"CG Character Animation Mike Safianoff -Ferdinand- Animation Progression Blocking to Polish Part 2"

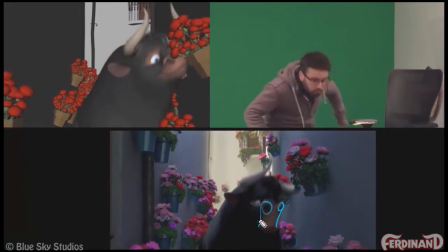8:00 And then I can kind of start to ease in once I've sort of created this kind of expression where like the nostrils are really leading, and that sort of allows me to sort of get to the flower in a much more interesting way. So even though I get there a little sooner on my spline pass,
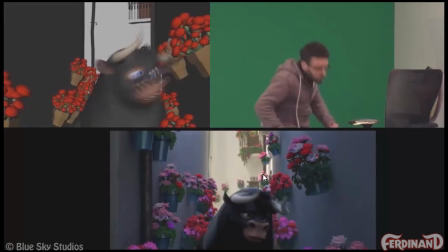8:20 you notice it a lot more and you really kind of read the nose a lot more clearly, like sort of compare this frame to this frame. Like, this is more about kind of registering the nose and kind of feeling like the nose sort of leads this arc.
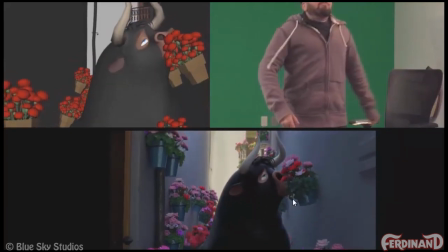8:39 And then as the nose arrives, that's when kind of like the expression changes.
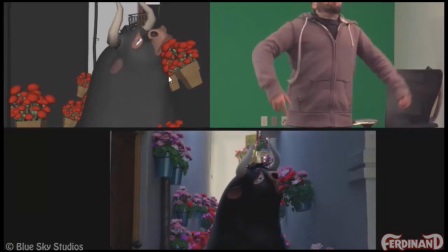8:42 And we're reading the half-lid expression a little bit more too, just by kind of seeing a little bit more of the eye than we do in the spline.
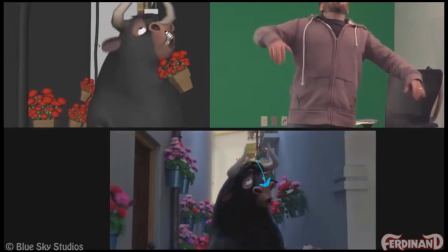8:49 And then here, like kind of rotating the head down, but keeping the eyes up, keeps everything in frame, gives us a much more interesting silhouette, just in terms of shape, than kind of like this sort of overall kind of triangle.
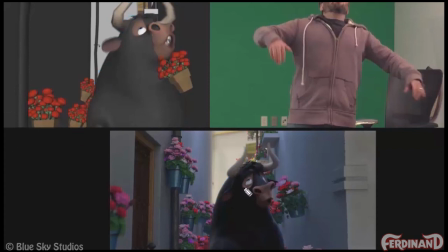9:05 And then it also just sort of draws a lot more attention to sort of the eyes, whereas this kind of everything is sort of all happening kind of on the same line. This sort of just kind of gives us this nice sort of opposing triangle feeling. And that sort of draws a lot more attention to things.
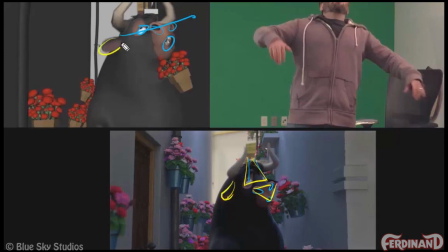9:26 And even kind of getting the ear out of the silhouette, it kind of just sort of keeps things from feeling quite as radial.
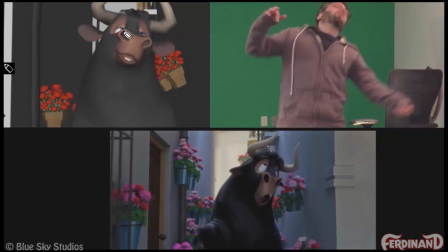9:32 I also spent a lot more time in this expression where you can see this, like, you know, the nose is getting in the way of the eyes, and kind of like the drunken feel
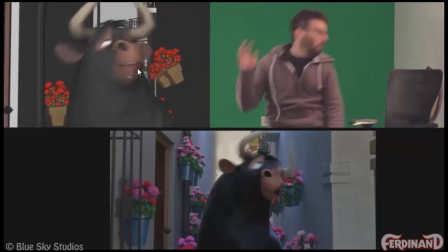9:41 is just kind of happening at expense of the expression. Like, now we have sort of the opposite expression.
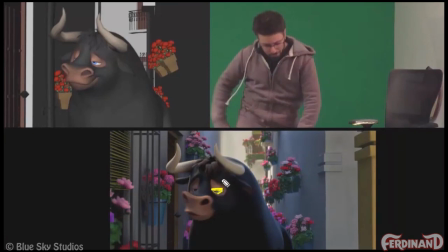9:47 We have a very flat lid, a very round lid.
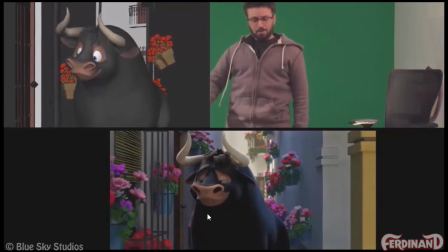9:49 And then this expression change is obviously a lot more kind of thought out I have the muzzle involved a lot more. I have a lot more detail in there, where the spline pass, it's really just the brows and eyes happening on the same frame. And then a little bit of compression with sort of the base lip controls.
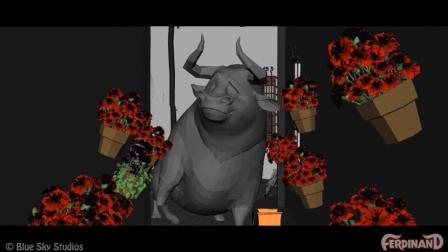10:10 So hopefully this sort of gives you kind of a good idea of sort of what I like to sort of put into my polish pass.
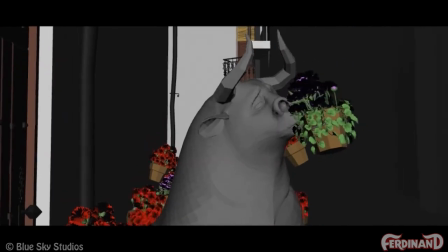10:16 And especially like a lot of these changes in arcs and kind of like a lot of the physicality of the ending,
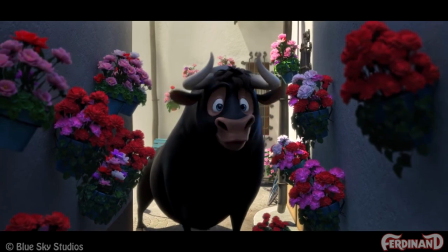10:22 like that I all sort of kind of mined from my reference.
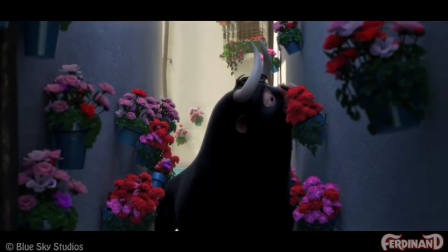10:25 So hopefully this was interesting, and hopefully you guys learned a little bit about polish, kind of comparing my spline and polish pass.